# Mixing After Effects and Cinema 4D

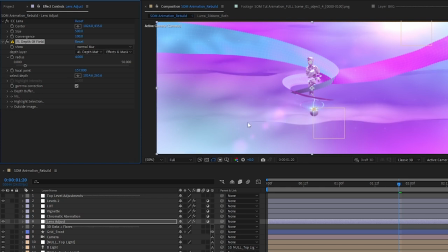You know, I just wanted it to be slightly soft back here. We don't lose all of our detail within that wireframe. It just gives us a slight sense of separation here. So we do have that going on. And then CC lens out of the box. This is just one of those things which we'll also get some from chromatic aberration here.
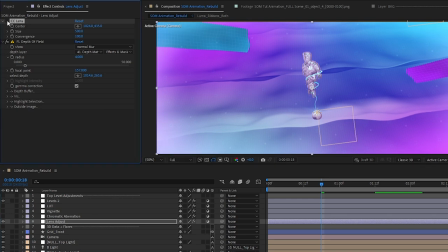But if you notice, on the edges, when we apply a CC lens out of the box, it is this crazy warp.
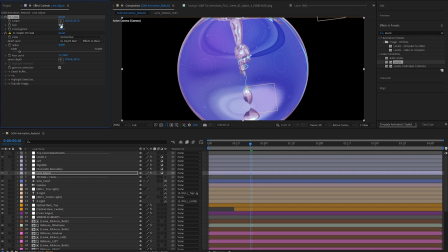I really like using this for 3D scenes.
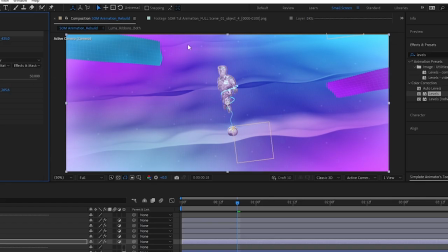If we crank the size all the way up to 500, you'll notice we're almost just kind of inverse spherizing this piece a little bit. The edges come out and it's a super subtle effect. But what I like about it is on this piece, the camera's not terribly dynamic, but we just have this pull out on Z,
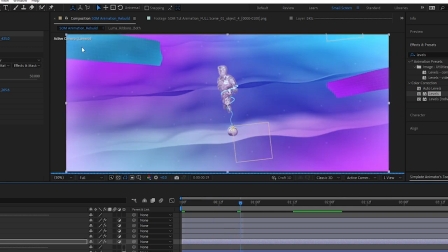and it just makes the edges move a little bit faster. You know, it's to me, it just adds just a slight sense of lens realism,
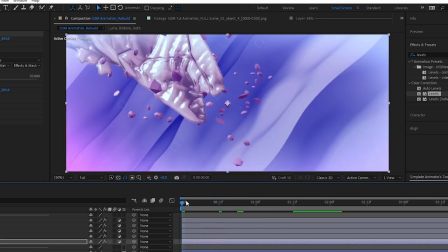especially knowing that we're on a super wide lens starting out.
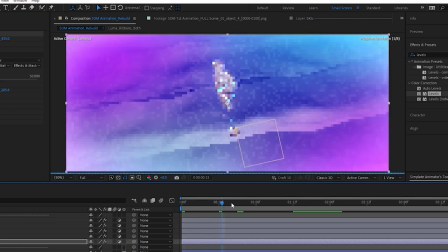So it's really a subtle thing, completely preferential, but one of those things that I really enjoy using a lot is one of those subtle elements that I'm building up on.
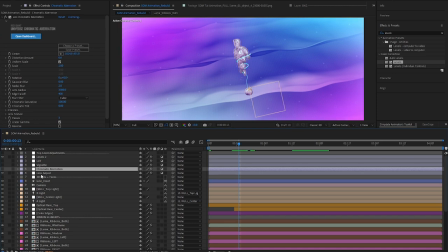So that gives you a look at our lens adjust, and we've got next our chromatic aberration.
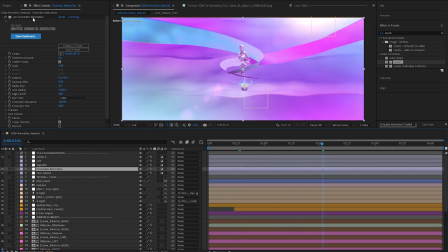And this is another one of our third-party plugins that we're using, and it is Universe, it's Red Giant's Universe chromatic aberration. I messed with some settings here, just slight touchdown on the distortion amount. I got rid of some of the edge blur, the radial blur that we have here. There's just a slight amount.
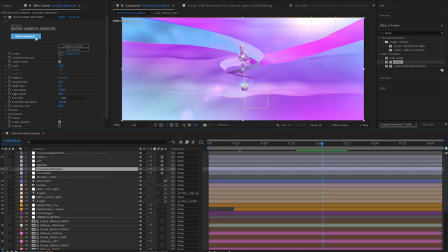But ultimately, what chromatic aberration is all about is the shifting of channels. And the thing that I like about this plugin is, you know, I used to pre-comp my entire scene, change one pre-comp to a red channel, one pre-comp to a blue, one pre-comp to a green, and then offset on X and Y slightly by a couple pixels.
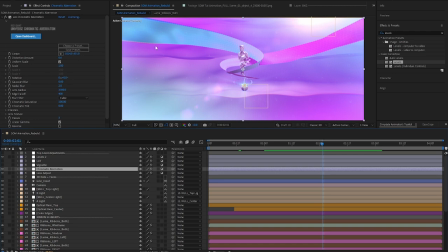And the thing that's nice about this is it actually treats it a little bit more like a lens might, like a physical lens might. So if you look up here on this ribbon in particular, if we turn this off, you can see what's going on.
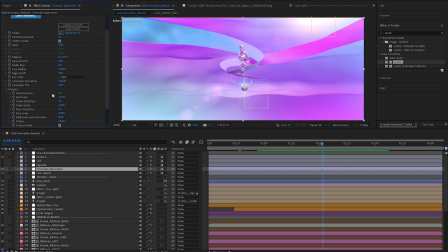We're having a shift in those channels, and we can see what those channels are by spinning open the channel here, red distortion, green, blue, and actually have control over that. But just, you know, for your own sake, I just left these at their, you know, out of the box settings here.
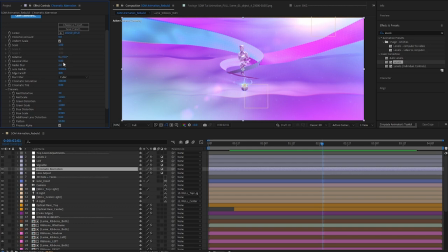So really just toned down quite a bit up here. And I really like that touch. It's just a very subtle one. So, of course, we have a vignette around the edges, and I actually brought that up a little bit because I wanted it to be darker down here.
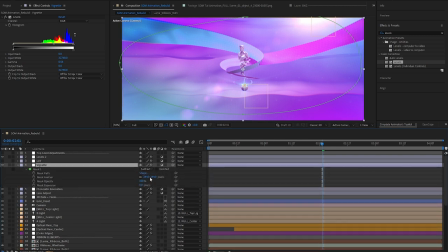If we look at our mask, I usually keep my vignettes around 350 to 400, depending on the scene. But, you know, a nice little tip that I've picked up is don't keep it just a standard ellipse tool.
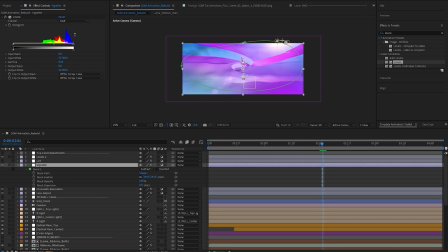Get a little bit of variation in there. And, of course, because we have our highlight or our lens leak up here in the right, I was able to move it up since we're dropping our midtones,
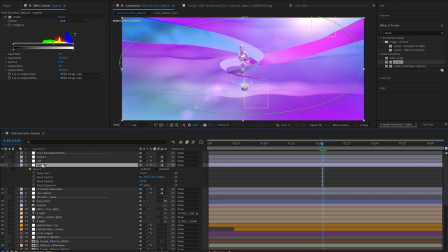and it just kind of comes around. So just something to play with. Very easy one to put on top. And I'm a big fan of very subtle vignettes.
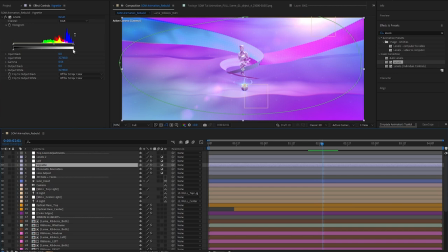And before moving on, I do just want to say I know a lot of people like to drop back for their vignettes on the highlights. You can do that, and I don't think that looks bad. I'm typically a fan of just dropping back the midtones. It's a little more photo accurate. That's not always true, depending on the camera size and the frame sensor size and everything.
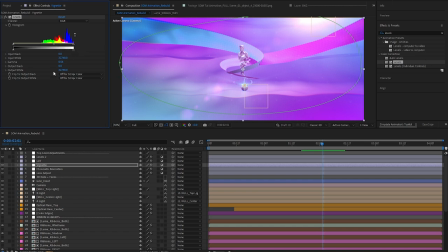It can really drop off to black on the outside, but that's just my preference, you know. So just a drop on the midtones a little bit is something that I really like. And the last piece that I'd like to speak to on this top level adjustments is our LUT.
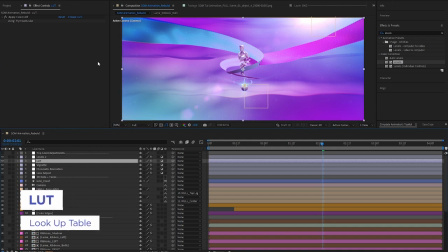And LUT stands up for lookup table and has been used for years, actually started back in the film world, where essentially it's a way for color artists to look at a color of a, I guess it wouldn't be a pixel, but to look at a color and translate that color to another color.
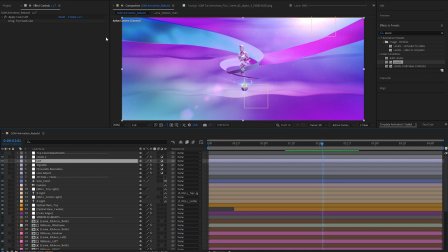So there's a ton of LUTs out there, and it's actually gained a lot of traction within the 3D community. The 3D community uses LUTs all the time now, but I actually know them from my time in the live action world, doing production and using LUTs actually within a production environment for live action. And I've got a couple old ones that I use, but really it's pretty straightforward.